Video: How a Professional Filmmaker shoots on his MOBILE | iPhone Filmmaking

I usually avoid filming on my iPhone, but phones are so good these days. You can get some really nice quality footage on your phone, so you don't even have to buy a professional camera. So the first thing that I did is I downloaded the Rush app by Adobe.
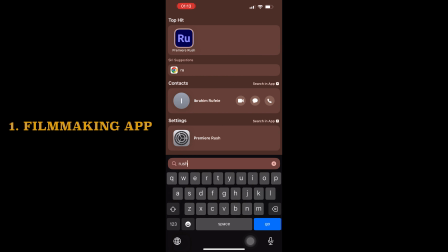(0:15)
It's completely free and you don't have to pay for anything. And I created a new project and I went to the capture option and I basically changed my video settings from there.
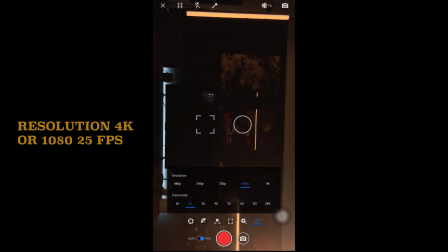(0:26)
So what you want to do next is select your video format and frame rate. For me, I selected 4K at 25 frames per second. If you want to do slow motion, you can pick higher frames per second, like 50 frames per second or 60 frames per second, or even higher if you're shooting in full HD 1080p.
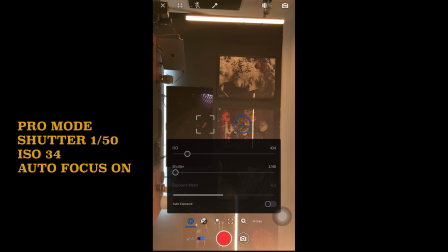(0:43)
Then I went to my exposure mode and I changed it from auto to pro. I picked a shutter speed of 1/50th of a second, which is double the frame rate.
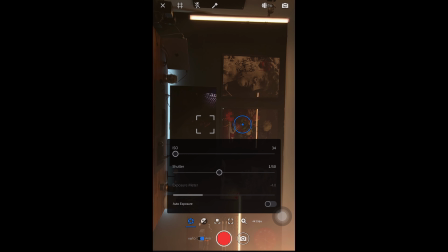(0:53)
And that's where you want it to be when you're trying to get that filmic look. Then I picked my ISO and I picked the lowest ISO option on the iPhone, and I think it's 34, just because it's really clean when you keep your ISO down. So I'm trying to keep my ISO down so we don't have too much of that grainy sort of unclean footage.
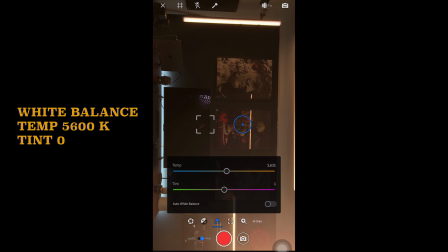(1:12)
The next thing that I did is I set my white balance to 5600 Kelvin, and that is the daylight color temperature to match my light here. Then I put my grid on so I can frame my composition right, and it allows me to sort of break down what's in front of me and put everything in a symmetrical order,
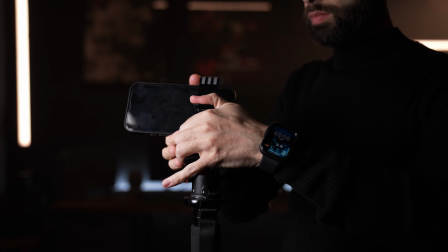(1:28)
or put my subject in the right part of the frame. Now, one thing that I would say is that I personally don't like to use the selfie camera.
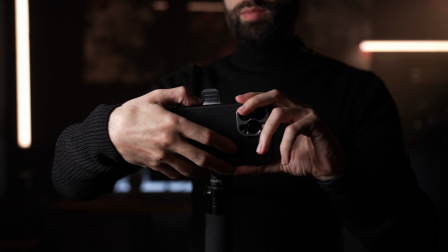(1:36)
It's usually not as good as the back camera of the phone, so I tend to use my regular camera.
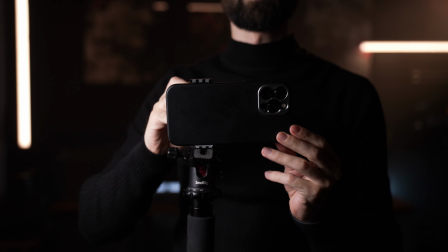(1:43)
I don't use my selfie camera. I also find that I get quite distracted when I'm looking at myself as I'm talking, but again, it depends on your preference.
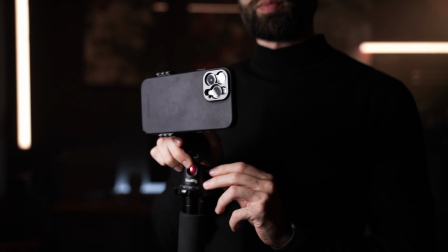(1:50)
You can see that I'm filming this in landscape. That's kind of the regular video format for sort of videos,
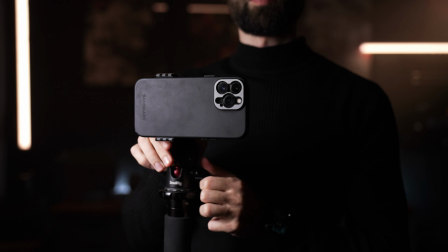(1:58)
but it's changing rapidly, so you can also shoot in portrait mode. But to demo, I'm just putting it side by side with my professional camera so you guys get to see what I'm doing. Now, a huge part of filmmaking is audio. They say you can have really bad footage, but if your audio is really good, then you can get away with that. So for this, I'm using a wireless lav mic that is currently attached to my proper camera, but you can get lav mics that you can directly attach to your iPhone, and I really recommend these because you can get much cleaner sound if you're much closer to the microphone like I am at the
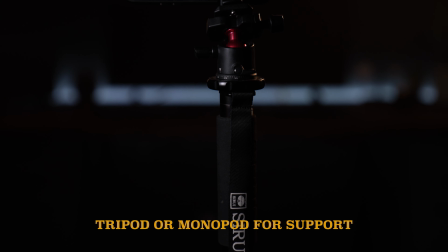(2:31)
moment. The next thing that you'll need is some sort of support and a phone holder. So a monopod or a tripod off Amazon will do.
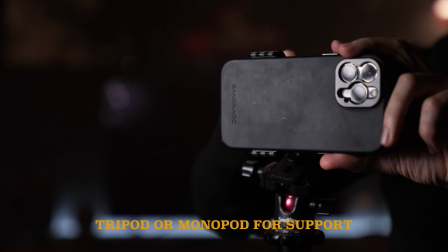(2:39)
I've got this monopod off Amazon a while back, and I've got a phone holder with a ball head,
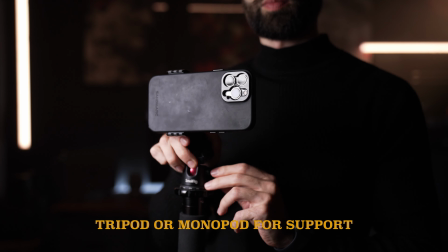(2:45)
and it allows me to rotate the phone in any direction that I want. Now, I am shooting at nighttime, so I'm using some artificial light, but if you are shooting the day and it's bright daylight, you might benefit from getting an ND filter. An ND filter simply allows you to keep your shutter speed at twice your frame rate.
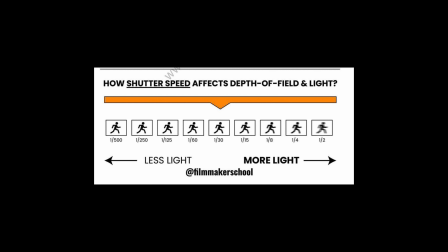(3:03)
Now, the reason we want to keep our shutter speed twice our frame rate is because the higher or the lower it gets, the more unusual the footage will be. So the higher the shutter speed, the more jittery the footage will look, and the lower the shutter speed, the more motion blur you will have in the image. And that can be quite creative, but to get you started, you want to set your shutter speed to twice your frame rate. I'll put some links to some ND filters as well if you're going to be shooting outdoors. Now, you don't have to have professional lights to get really nice footage.
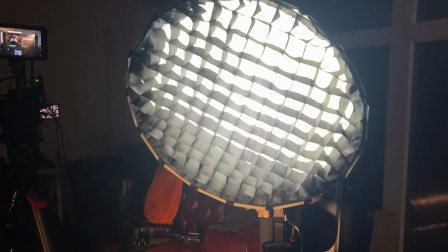(3:31)
All you need to do is sit really close to your biggest light source in the house.
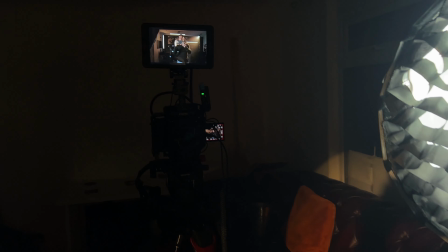(3:35)
So if you have a big nice lamp, a floor lamp maybe, you want to bring that as close as you can to yourself while keeping it out of the frame.
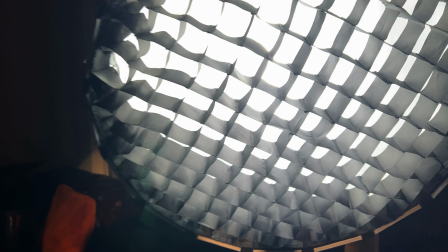(3:44)
So at the moment you can't see that I've got a light here, but it's so close to me that it's giving me a really nice soft light. The closer the light is to the subject, the softer it's going to be, and we want that soft kind of light to kind of hide the blemishes and wrinkles that we have. Alright, so now we have the Filmmaking app, we have a tripod, a monopod with a holder, we know how to set the video settings on the app, and we've got some lighting.